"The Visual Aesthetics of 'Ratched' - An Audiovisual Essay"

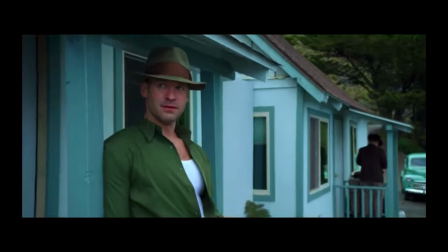[4:31]
This indicates that the characters with bad intentions wear a darker shade,
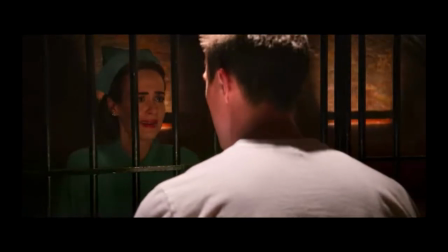[4:36]
and Ratched is only seen in the bright nurse's uniform because her job is her disguise, to free her imprisoned murderer of a brother.
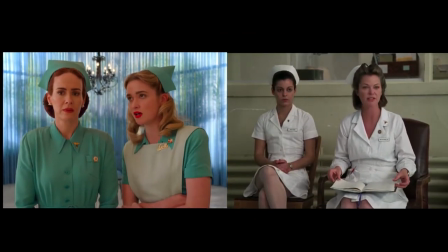[4:44]
The variations of colour in Ratched are a stark contrast to the clinical white overload from the original One Flew Over the Cuckoo's Nest.
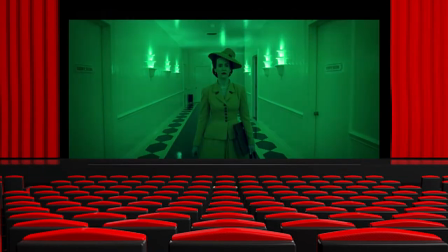[4:52]
Ratched has an intense stylistic appearance. The visuals are so bold and slick that it creates a cinematic viewing experience.
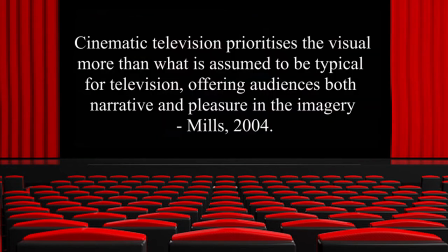The aesthetics are similar to the works by Wes Anderson, who is renowned for his distinctive style, so much so that he has been labelled the godfather of the quirky American indie.
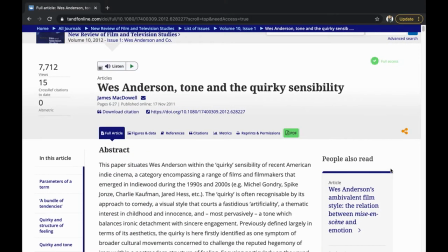[5:19]
James McDowell's article explores this idea of the quirky,
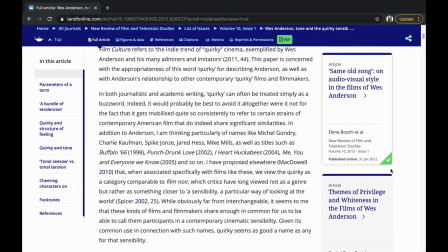[5:23]
highlighting its attributes, feelings and tone, and in his words, is a visual style that courts a fastidious artificiality.
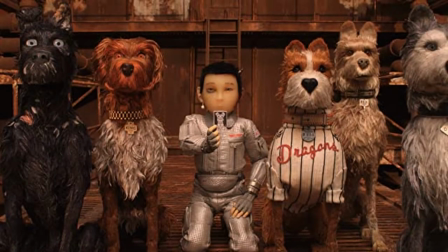[5:31]
Quirky films are peculiar, unexpected, and eccentric.
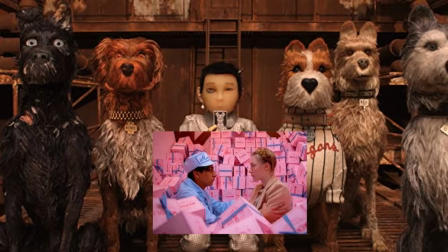[5:35]
They usually have a bizarre narrative, block repeated colours, childlike tendencies, and peculiar framing.
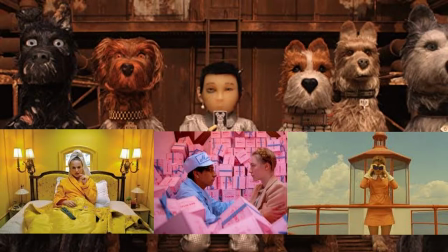[5:42]
Innocence is portrayed in an artistic description, which stimulates a delicate balance of sensibility.
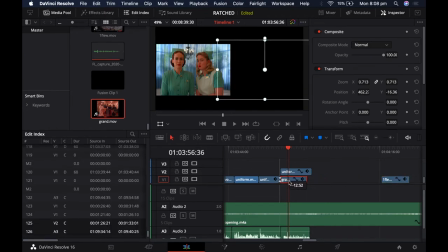[5:49]
Thereby, if we remove One Flew Over the Cuckoo's Nest with Wes Anderson's The Grand Budapest Hotel, visual connections are made instantly.
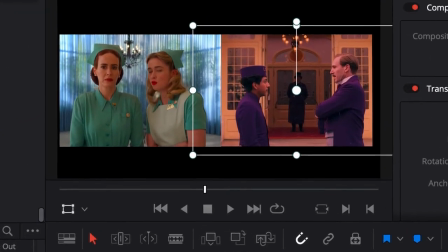[5:57]
The block minimal colour palette is the most obvious similarity.
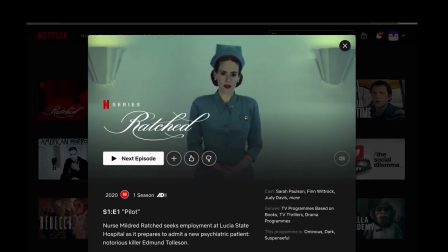[6:03]
Ratched is just a short 8-episode Netflix original series, adopting characteristics from the great Indiewood quirky cinema.
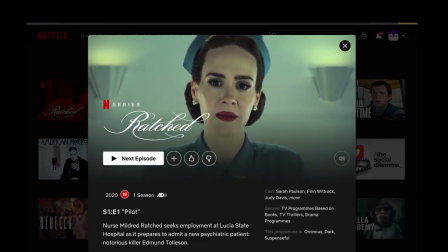[6:10]
Netflix is providing grounds for a new contemporary style of quality television.
But a disordered mind can't cure itself. That's why tomorrow is a big day for you.
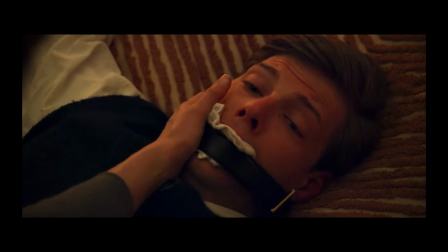[6:22] You'll finally be free.
However, Ratched does not feature the childlike or comedic attributes of the quirky.
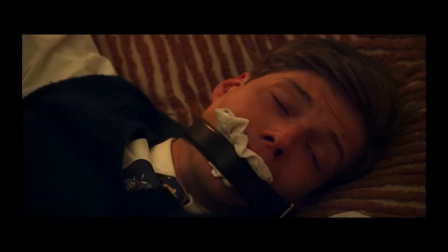[6:29]
Opposingly, Ratched uses colour and framing to exaggerate the distressing tone.
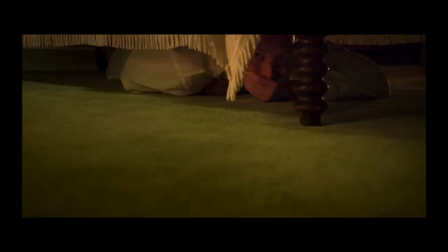[6:34]
This becomes more perplex when we meet the most exuberant character of the series.
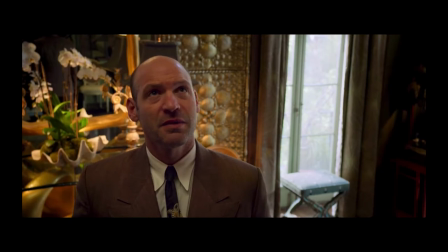[6:39] Hey, Miss Osgood. I hope I'm not disturbing you. Not at all.
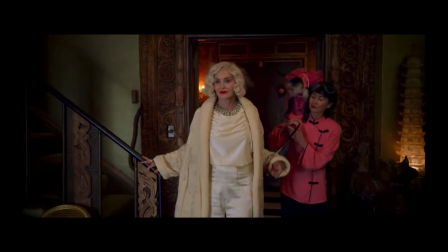[6:44]
Lenore Osgood, the wealthy heiress, is one of the few main characters not to be seen in green on first appearance.
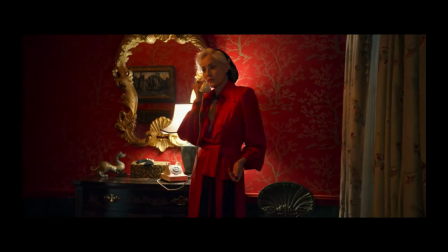[6:50]
In fact, Osgood happens to have the widest array of colours in her wardrobe. The outfits reflect her wealth and extravagant character.
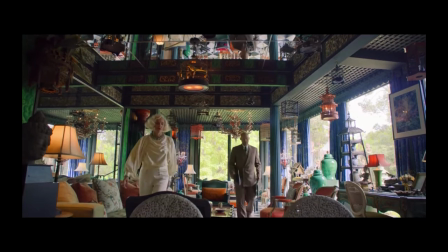[6:58]
When we do not see Osgood dressed in green, she is enveloped in it by her lavish surroundings.
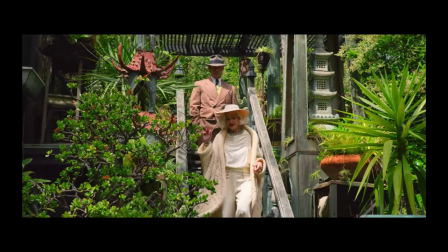[7:04]
Despite illustrating Lenore's flamboyancy, her intense emotions are interpreted through the colour of costume and set. For jealousy, envy, greed, had a lot of definitions, so we would pepper it in when needed.
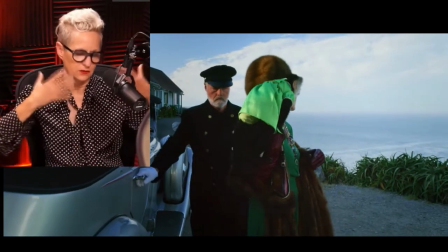[7:24]
So like when Sharon Stone shows up at the hotel in her green gown with the monkey in the green dress.
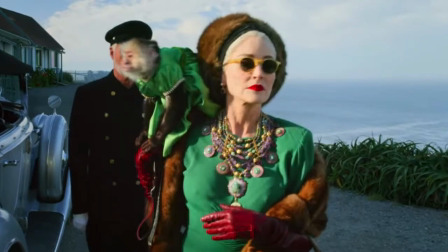[7:30]
Lenore is seen in green on arrival to her business meeting with Mildred Ratched, where greed is coursing through her veins.
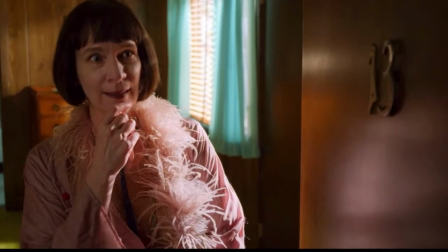[7:37]
The red accents illustrate her anger and bloodthirsty revenge as she longs for Mr. Hanover to be dead.
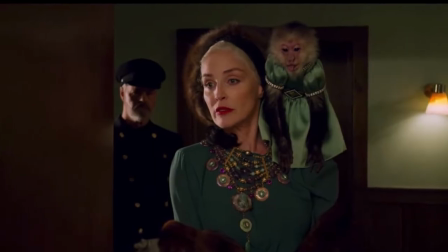[7:44]
The attention to detail, especially regarding the monkey's matching attire,
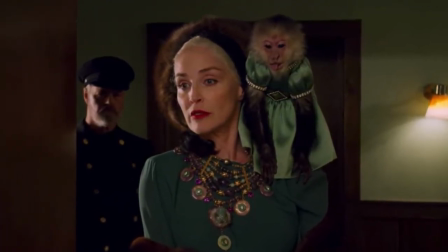[7:48]
creates appreciation but also truly describes the tone of each individual scene. Lenore wears pure whites and creams before we find out about the tragedy of her son, red when she finds out her hitman has been murdered,
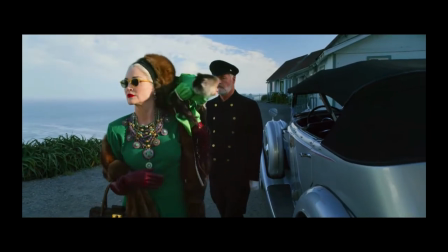[8:01]
green when she is overcome with greed, black when she finds out she has been taken advantage of,
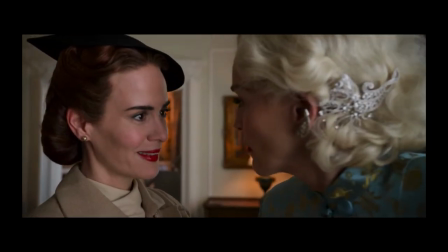[8:06]
and blue when she makes a business deal, and so on. This expresses the case that colour is telling.
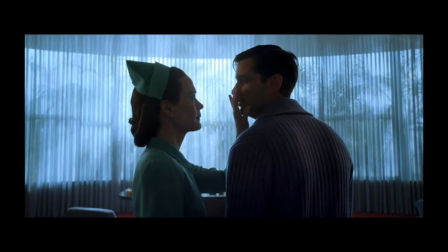[8:14]
It speaks from the screen, to give understanding, to connect with, and to admire.
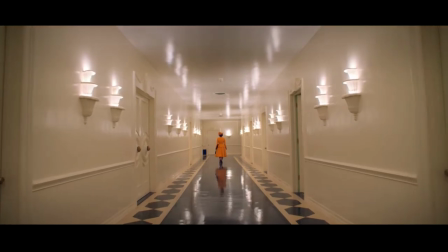[8:20]
The way that colours appear on screen is an art form that Ratched takes full advantage of.
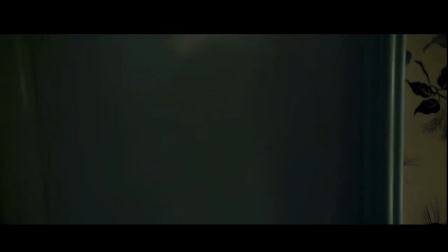[8:25]
The use of the colour green is a constant metaphor of greed, envy, jealousy and rage,
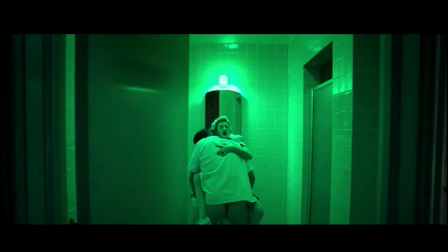[8:30]
all lie as the foundation of the series' dark narrative, as well as being a visual pleasure for viewers.
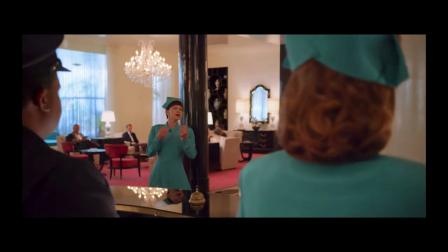[8:36]
The tone-on-tone costumes by Lou Irish and Rebecca Guzzi are accentuated by the extravagant set design and peculiar lighting,
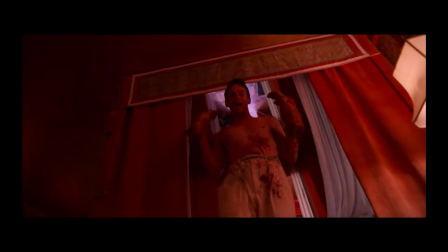[8:43]
which make up the effect of visual solace. The aesthetics of Ratched resonate with the aesthetics of the quirky, but with a contrasting dark narrative.
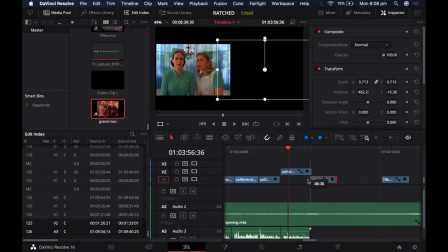[8:53]
When Ratched is placed side by side with Wes Anderson's The Grand Budapest Hotel, far more connections are made than with the original One Flew Over the Cuckoo's Nest.
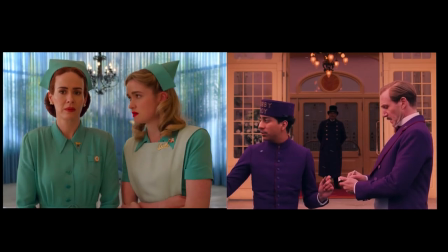[9:01]
When thinking of Ratched, the colour palette springs to mind as greens and blues appear, making the series easily recognisable.
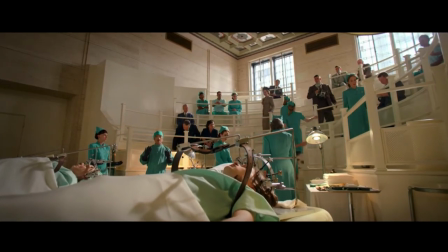[9:08]
The visual aesthetics ultimately create a cinematic view and experience, the future for contemporary streaming.
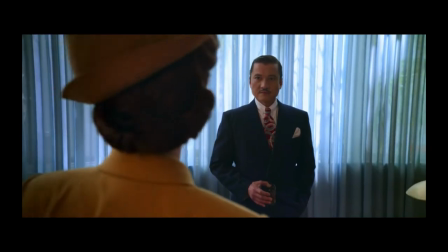[9:16]
Thank you for your time.
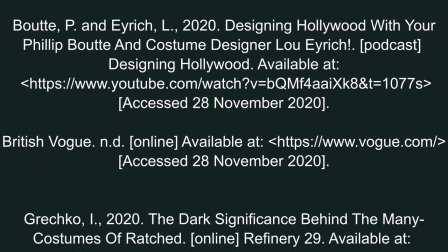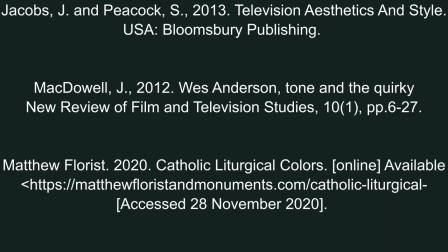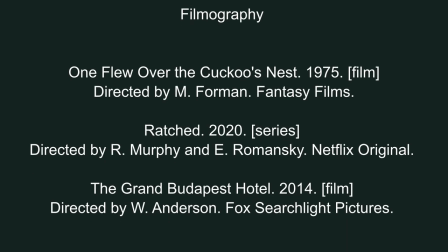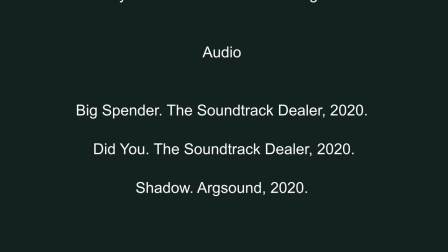[10:05] Did you ever?